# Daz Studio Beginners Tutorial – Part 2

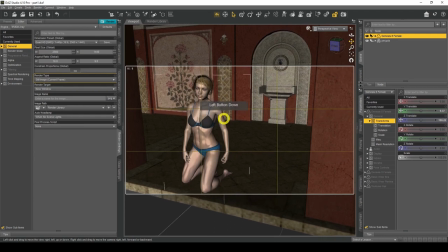250s
so I'll just move that back up there okay so another tip is if for example my character's head was looking like that to the right actually I might do that
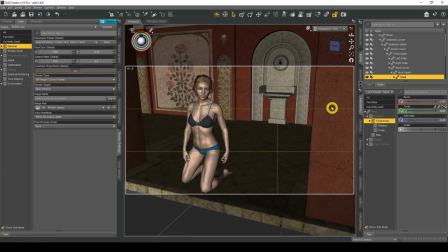267s
I might just leave it there looking at that to the right you want to kind of leave this bit open you want to for example guide the guide the person looking at the your image saying oh they're looking over there so there's something happening over there so you leave for example you you're kind of leading
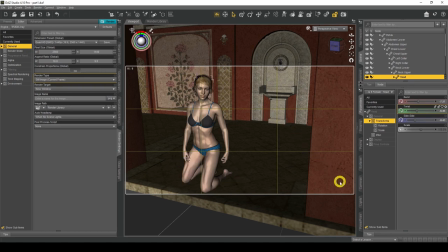285s
the person looking at your image that they're looking at something over there so you wouldn't have something like for example
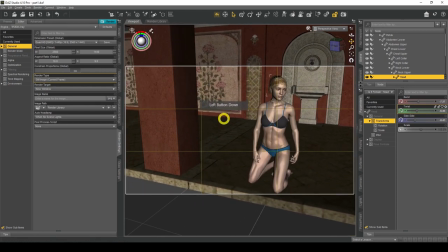292s
like this if i just did this something like that for example because obviously she's looking over there your figure's looking on that side and you're showing this which is
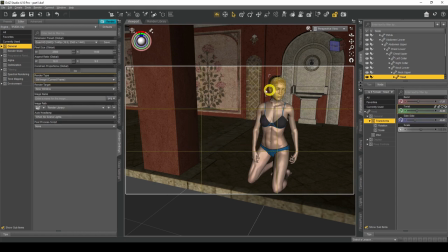306s
it's not very which is not very good because you want to lead the person you're trying to tell a story you're trying to tell you're trying to create a story some sort of with your images so what you need to do is think about how
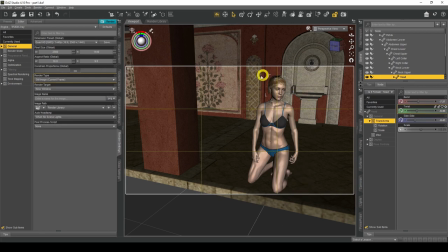319s
how and what you want the person looking at your image what kind of story are you trying to create what kind of feelings are you trying to emote from your image. So I'll move that back again.
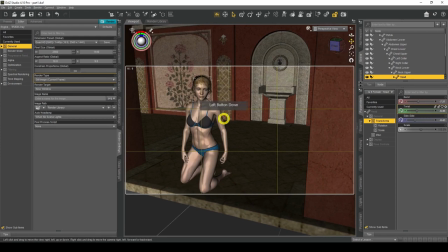333s
I'm just going to get this fairly right. It doesn't have to be perfect. That looks decent to me. Yeah. Okay, so now we've got our camera set up in the perspective view.
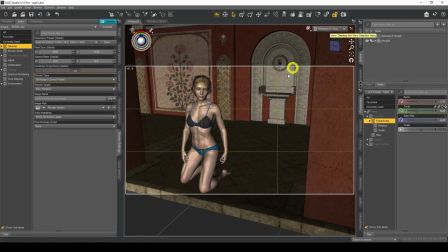349s
Now obviously we don't want our frame in the perspective view because that when you save your seed and then load it up again you'll lose your camera setting so how do we get our actual physical camera what we need to do is we need to go to create at the top here click on create click on new camera and
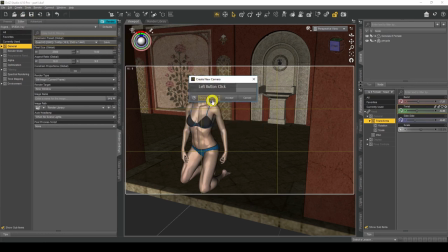369s
then very important I think you need to make sure that the show options button here you click on that so you get more options and then you want the second option copy active view perspective view and what this will do is when I press accept it
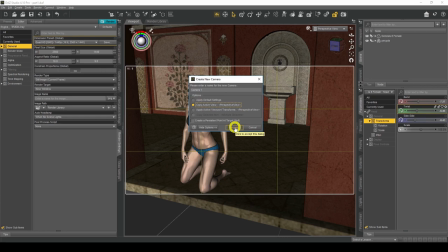385s
will literally just place the camera exactly where the perspective view is so click accept there you go and camera one will appear in the scene tab
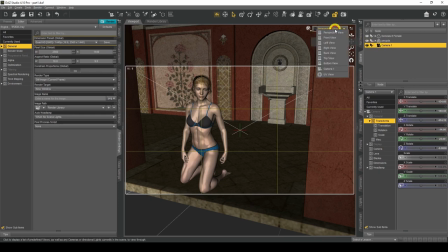394s
and if we go click on our views here and then click on camera here it is now and there it is work we're in camera one and there's a view there's our camera it's set perfectly okay and that's that's all to do with cameras really they're kind basic of framing your scene.
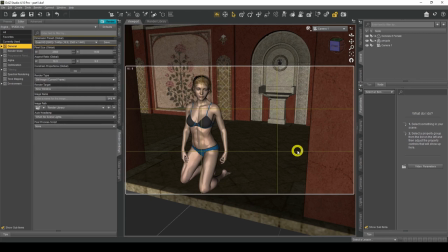414s
Okay so our scene is already framed, our camera is there, we framed our scene and we've got we've put the camera where we want to and how we want to portray our image.
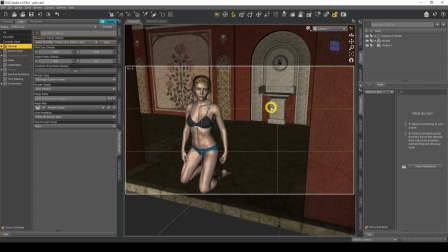427s
That's great and now we're going to light our scene and the lighting system we're going to use is the standard three-point light setup which is used in photography as well so it's a it's a setup that's you know tried and trusted so let's start so let's do our three point light setup
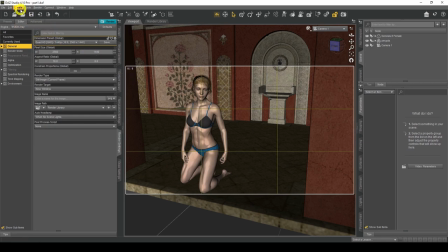444s
so how do we create lights so we go to here at the top create click on create and you've got different lights here you've got distant light spotlight point light linear point light I will go through these other options linear point light point light and distant light in another tutorial but for now
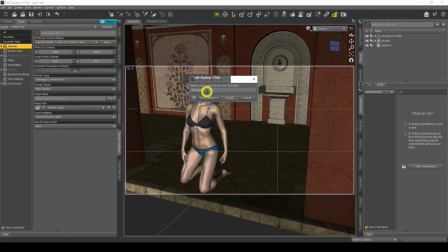464s
we will be using this spotlight so if you click on spotlight and give it a name and since we're using our three-point light setup we will be calling this the key light which is our main light and